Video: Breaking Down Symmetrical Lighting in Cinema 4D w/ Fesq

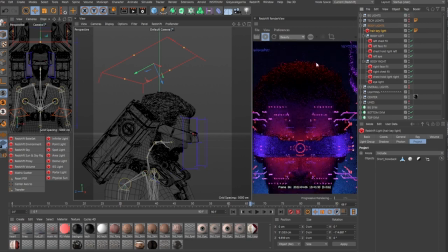If I activate the background system, you will see that this light is super important for me to distinguish from the background. If I disable this light, boom, you cannot see the shape of his head that well.
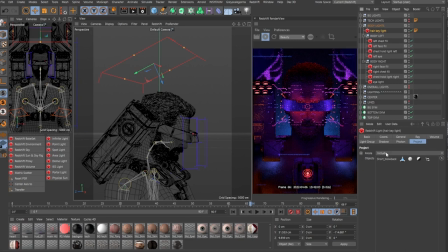And it is cool because like this light is only including the hair, right? If I exclude the hair, it will affect like the tech parts right here, but I'm only including the hair, making sure that it's only affecting the hair, because that's its purpose.
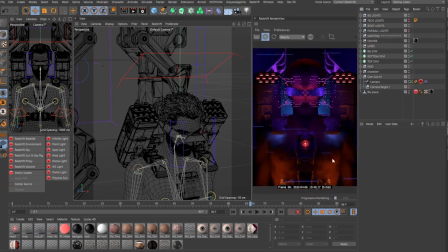Moving on, these lights in specific, they do not accentuate the silhouette of the body that much.
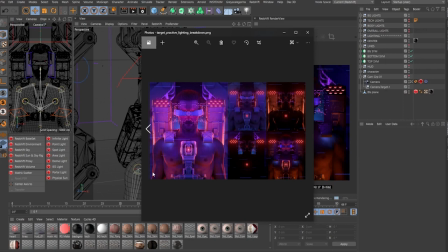You can see here that I have some highlights and some ring lights coming from the background.
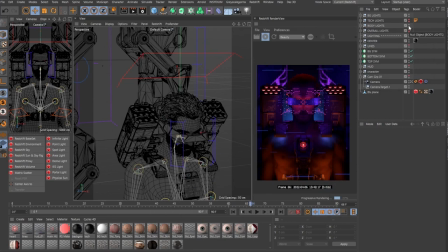And that's the next, I believe. Yeah, that's probably the next system. Let me disable the body, let me disable the background, and activate the tech lights.
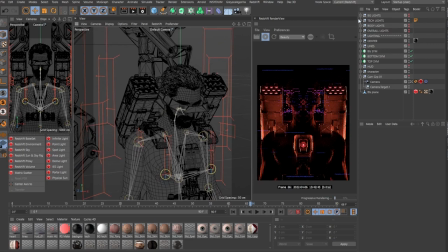Yeah, there you go. Some of these lights are only affecting the tech side of things.
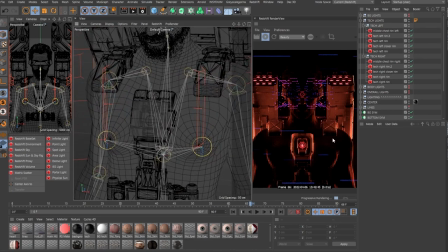Like, if you see these two lights over here, they're only here to affect this mechanical part. They're not affecting the body by itself. Because, I mean, this lighting is not fully realistic.
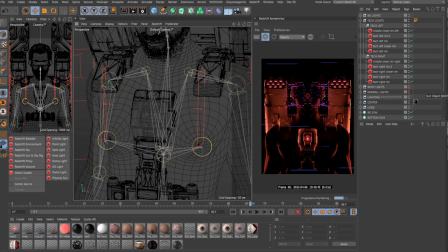I need to stress this out a lot, but like to me, uh, I like to add some more highlights to the mechanical parts.
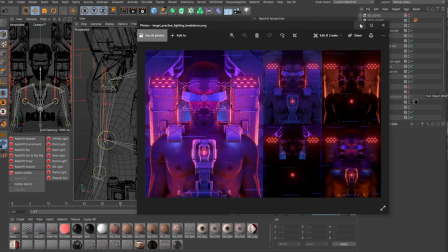So to avoid this bleeding out to the body, uh, this specific lights here, let me try to find them out.
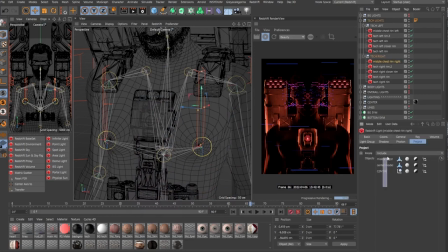Yeah. They're only including certain, um, uh, mechanical parts, uh, and some other lights coming from the background, they are,
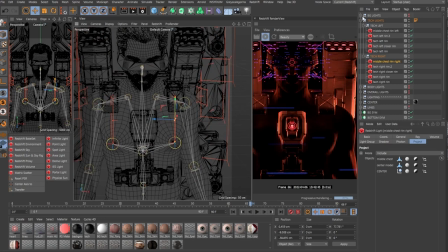they are adding this silhouettes so it's really cool when you layer together this tech lights with the body lights now it starts coming together like some some details per plus some feeling and since the
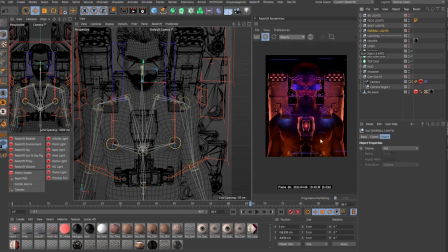overall lights there have this really blue and fat and flat uh tone uh if you add the overall lighting it kind of adds up and the overall light blue lights mix up with the red and now becomes a a little bit purple and you can add the background lighting to make sure that
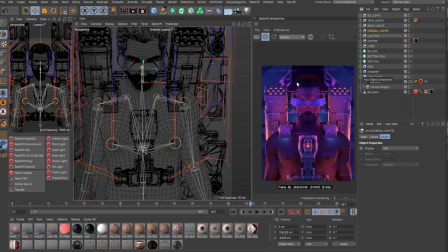you add some more details in the background and everything comes together.
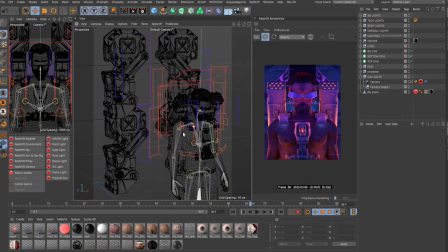So yeah, I think that this tutorial quote unquote is more to break down how I do my lighting and this type of scenes.
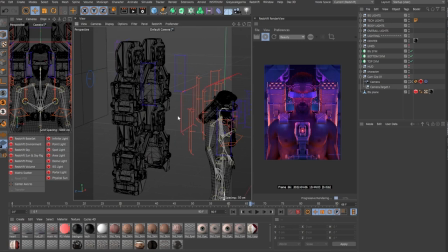I find this really important because a lot of 3D artists, they get too caught up in doing only realistic lighting and oh, it can only do the HDR.
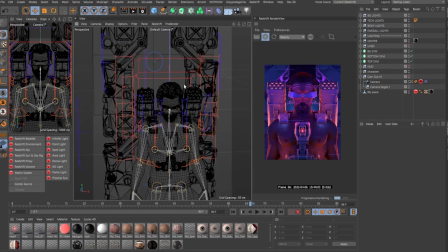I cannot add anything else, but like, this might be a little bit overkill, but once again, if you're not going for a super realistic lighting, you are more than free to experiment around with different systems and overlaying them in a cohesive way.
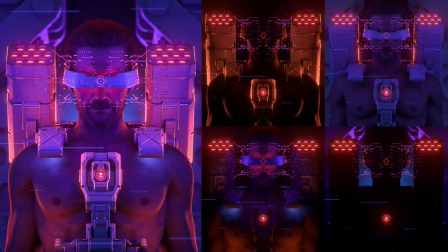Okay, hopefully this video gave you a better understanding on how I do my lighting, and now you can apply these techniques to your pieces too. So yeah, thanks for watching. See you in the next one.